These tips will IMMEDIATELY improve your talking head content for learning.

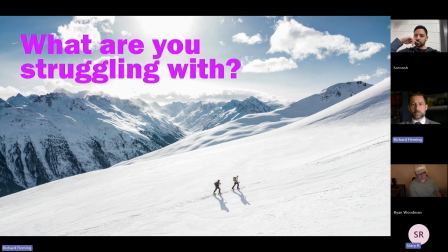[8:16]
Versus, having to turn on 10 things, check levels, like do this every time. I want something that's very automated, and I just don't have any knowledge around equipment and the tech and all of that. So I'm feeling kind of like, uh-oh, how do I even get going here? Yeah.
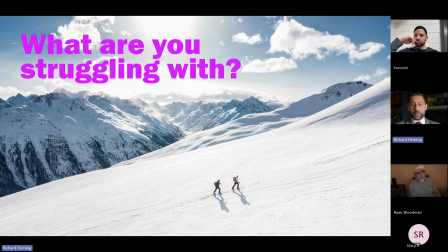[8:32]
Okay, well, great. These are all part of the presentation, so I'm glad that we're aligned and you're not in the wrong place.
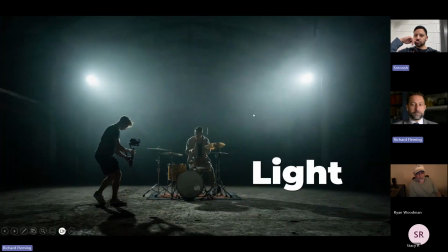[8:40]
I guess I'll start with, we're just talking about lighting because, without light, we have no image. And I think there is an undue amount of pressure put on people to increase the lighting quality and all this stuff.
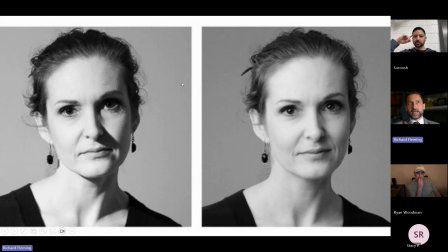[8:52]
And I just want to talk about some basic things here. So again, I'm a firm believer in making things simple. And as you start to work with more significant professionals in the industry, you realize how many corners they really cut. So I had the privilege of going out to the ASC Clubhouse, which is the American Society for Cinematographers.
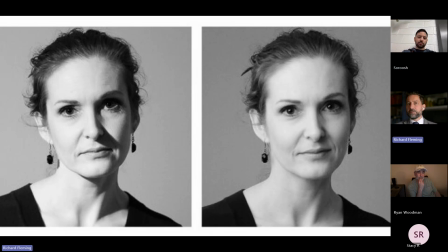[9:11]
That's the equivalent of like a PhD program for video people. And I got to work with people who shot major productions, including Iron Man, Bruce and Evan Almighty, these like crazy movies that we think of like from the 90s on that were really big deals.
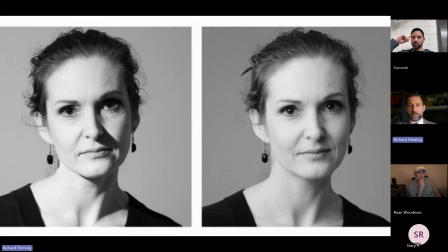[9:26]
The guy who I was working hands-on with, the dude who shot Mama, Guillermo del Toro film. And so one of the things I noticed about a lot of them is that they used a very simplified lighting approach. And that was really just to get the largest possible source they could, and then they would cut into it.
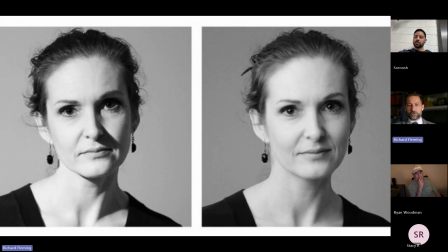[9:42]
And so when we're thinking about like what is an attractive look for a face, every face is different. So you're going to want to figure out what lighting works best for you. But on the spectrum, we have two different shades. We have hard and we have soft light. And all this means is that the light source that is hard is far away and at a small point,
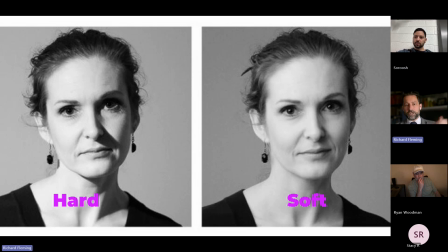[10:00]
like think of the sun, and it casts a very sharp shadow. There's a very definitive line, as we can see the woman on the left. That nose line is very, very sharp. And then soft light is bouncing around, it's diffused, it's a large light source, and it is close.
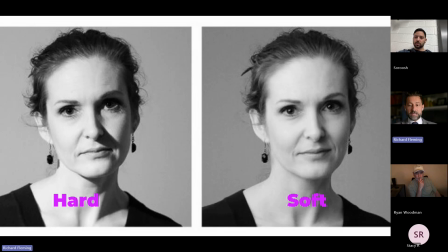[10:15]
And so generally speaking, when I'm thinking of lighting, like right now, I'm at a pretty soft source. I have a giant window. This is just like my patio window that I have open. I'm using that light to help bounce around. It's also a cloudy day, which helps, but it softens my features and it makes blemishes less noticeable.
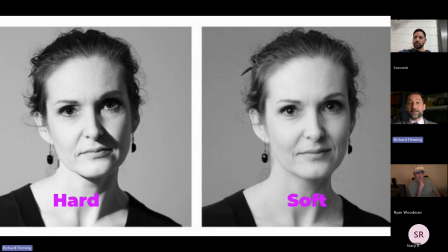[10:32]
It requires me to not have to use makeup, on-camera makeup. Like if I'm using hard light and I'm in a film, even as a man, right, I have to wear makeup and foundation to soften some of those features. Thinking of like your light source, you really just want to use what's available. One of the things that I will talk about often is principles of lighting,
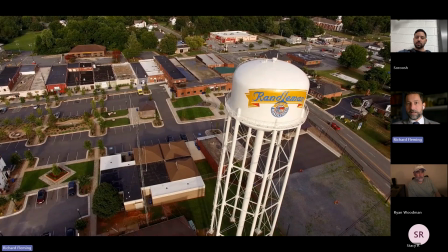[10:53]
but I want to show you kind of two examples that will break down and talk about the lighting scheme so that you can kind of decide which one is best for you. This is a very quick promo video. I'm not going to show the whole thing. I just want to show you parts of it.
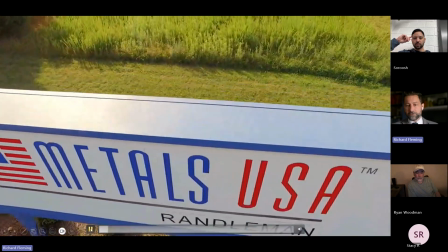[11:05]
So there's an interview here. This is for a steel manufacturing group.
It's not about one order.
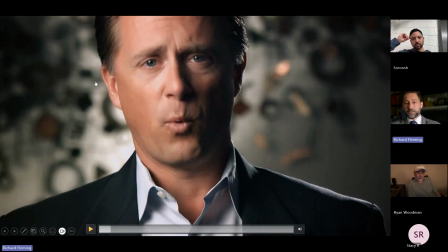[11:10]
These people have no on-camera experience, but this is a painting or a little art installation he has behind him. So this is just in an office. They have this thing hanging, and we know that it's got metal. So I'm using, again, 3 lights here, and I'm using 2 different angles for the camera.
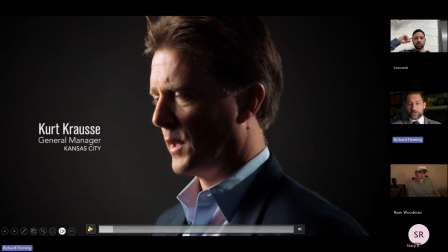[11:27]
So I have this angle, and then I have this profile shot of him where he looks a lot more authoritative. Okay. And so all I'm doing here is I have 3 basic components. I have a main soft source of light.
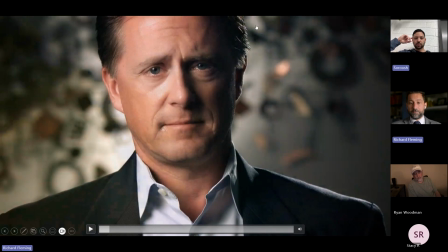[11:39]
We can see the shadows are pretty soft right around his nose. I have a backlight to separate him from a dark background. And then I have a light literally shining right at the background. And depending on what the background is made of, it will create different kinds of experiences.
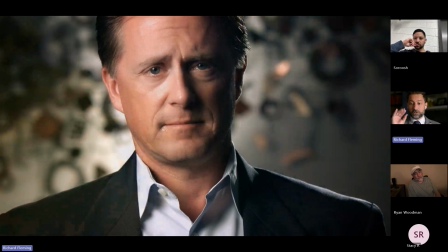[11:54]
It will add, what we call specularity, which is like little bright, shiny metal reflections. And so that can add visual interest, right? On the opposite wall, where we're doing the profile, again, just a third light.
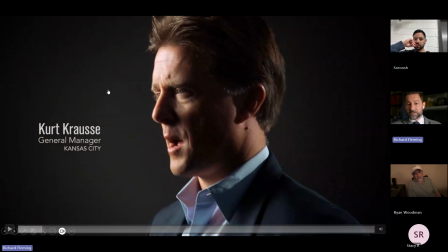[12:08]
There's a small, very blanketed light on this dark wall to just create a little bit of boost so it's not pitch black. It's like a darker gray. But again, this light that's hitting him from the back of the head separates him from that dark background.